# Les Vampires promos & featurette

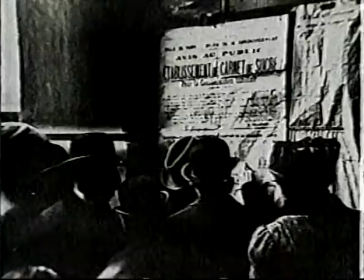[4:15]
A nation in disarray. Paris, paralyzed by the danger and the threat of the First World War.
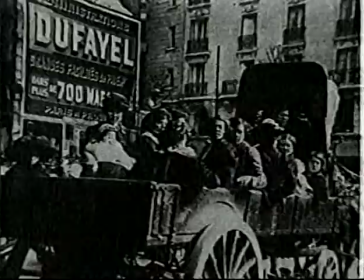[4:21]
Cinema represents an escape, an alternative. A way to cope with the crisis.
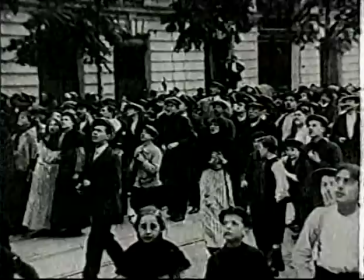[4:27]
In these desperate, paranoid days, a piece of motion picture history takes shape.
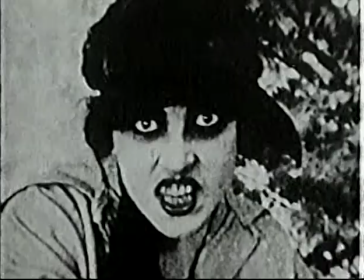[4:32]
A series of films so unique, so mysterious, that they seem to evoke an alternative world.
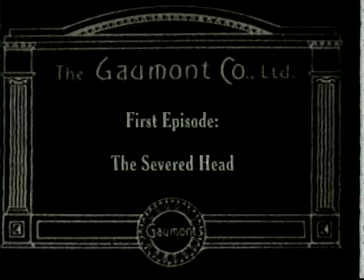[4:39]
A secret world. The world of Les Vampires. Les Vampires is a serial film in ten episodes.
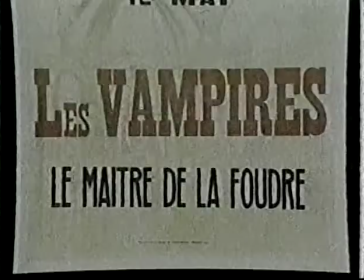[4:47]
It competes with other serials from the United States, such as The Perils of Pauline. But Les Vampires is different. Its very nature is subversive. The story of Les Vampires is essentially the story of a great chase.
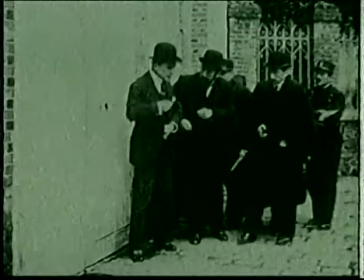[5:01]
The pursuer is Philippe Gironde, who is an investigative reporter. He is attempting to track down a gang of master criminals called the vampires.
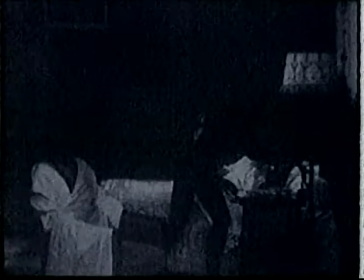[5:12]
The vampires are not vampires in the sense that they creep up on sleeping people and suck their blood.
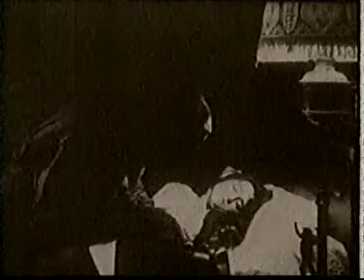[5:19]
Rather, they creep up on society and suck their blood. but they're kind of Robin Hood criminals.
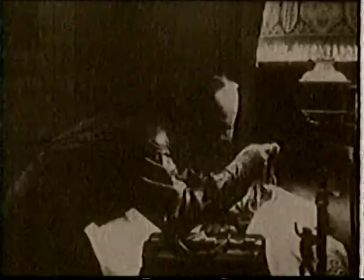[5:26]
They only rob the people who seem to be deserving victims anyway.
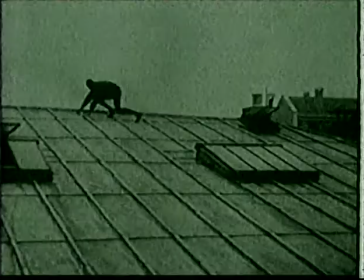[5:31]
A criminal gang, a secret society lurking beneath the surface of everyday life.
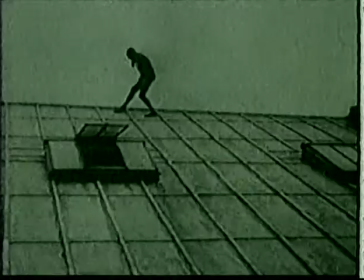[5:37]
Clad in skin-tight black, they haunt wartime Paris.
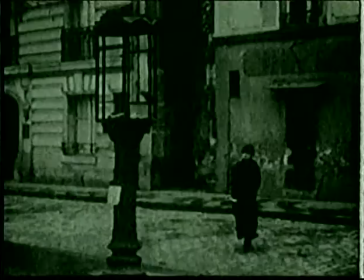[5:42]
Leading the lives of regular citizens, they infiltrate both the neighborhoods and the subconscious of an audience living under siege.
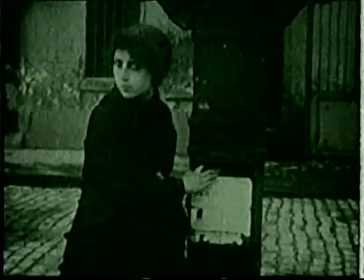[5:50]
What is so striking in Les Vampires? is that it was shot and released during the First World War, in 1950, 1960. The film tries to convey a documentary-like quality, like there was the use of specific streets and specific buildings.
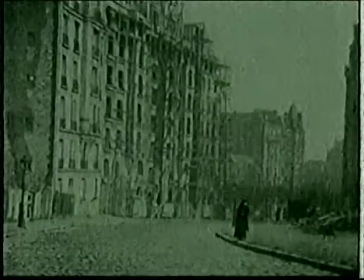[6:08]
And we see in the movie, all the windows are closed and the streets are empty.
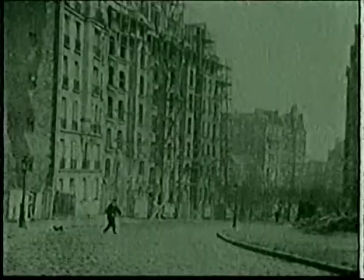[6:13]
It's because people were asked to stay home. And suddenly on the screen, you see the vampire invading their most intimate environment.
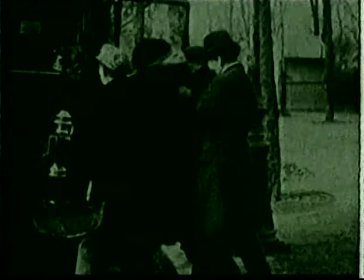[6:22]
That's what makes it so dramatic because they are among us. The murderers are among us.
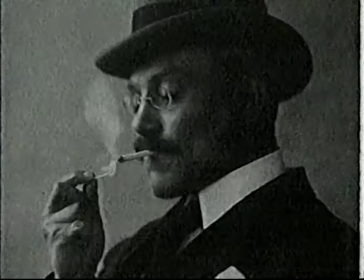[6:32]
These vampires are the vision of the director Louis Foyard, France's grandmaster of the serial film.
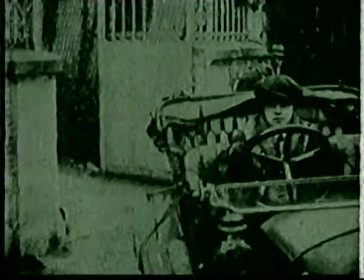[6:39]
Now, we can see this vision as Foyard himself conceived it.
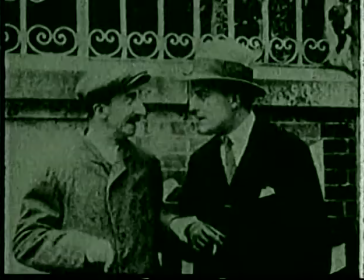[6:43]
Film historian David Shepard has restored the original color tints, corrected the film speed,
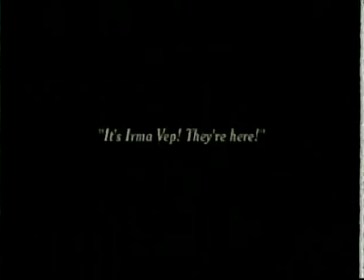[6:49]
recorded a new musical score, and with French scholar Fabrice Agoury, produced new title cards.
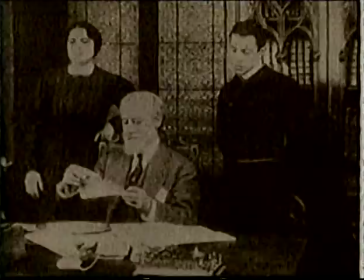[6:56]
This restoration brings Fouillard's method into sharp focus, a method that is deceptively simple.
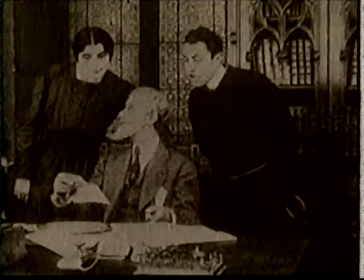[7:03]
His scenes present ordinary life, people in ordinary conversation.
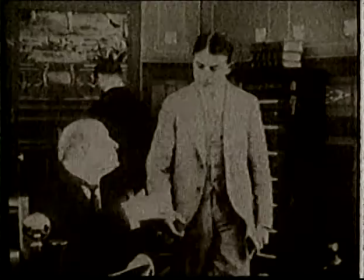[7:08]
Fouillard shoots Les Vampires in classical theatrical style, the players facing the camera. That's not because Fouillard was incapable of breaking a scene down into separate shots. he was making a deliberate choice to work in this style of long takes and redirecting the viewers attention within the takes.
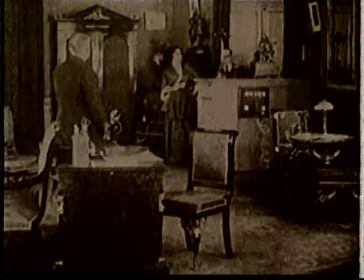[7:30]
Fouyad felt that the audience would watch the actors, would be directed by their gesture and attention,
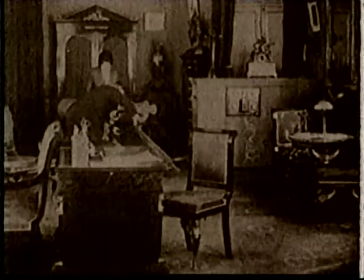[7:37]
and would have the privilege of exploring space within the frame very much as if they were witnessing the actual event and make
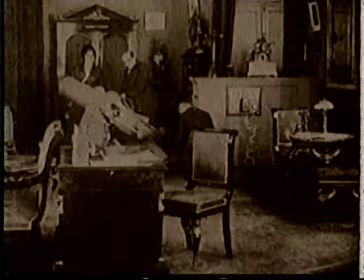[7:45]
the fantastic events which were included in his shots more believable simply because there was
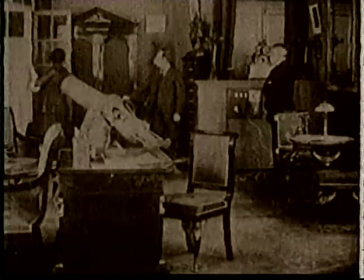[7:54]
no possibility for camera trickery within them.
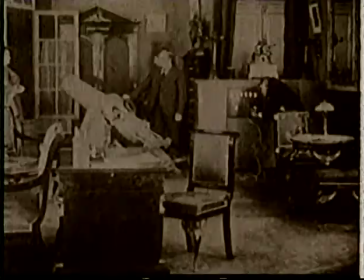[7:59]
It is inside Louis Fourier's logical and orderly time and space that Les Vampires explodes into this surreal.
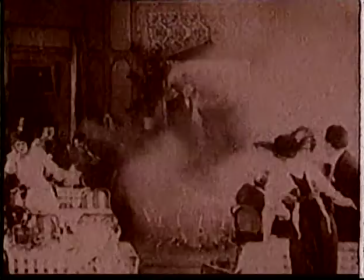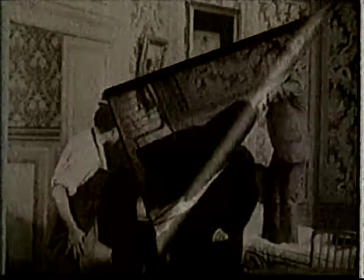[8:13]
Episode one, Philippe Courant, hot on the trail of the vampires, finds a secret passageway in his bedroom.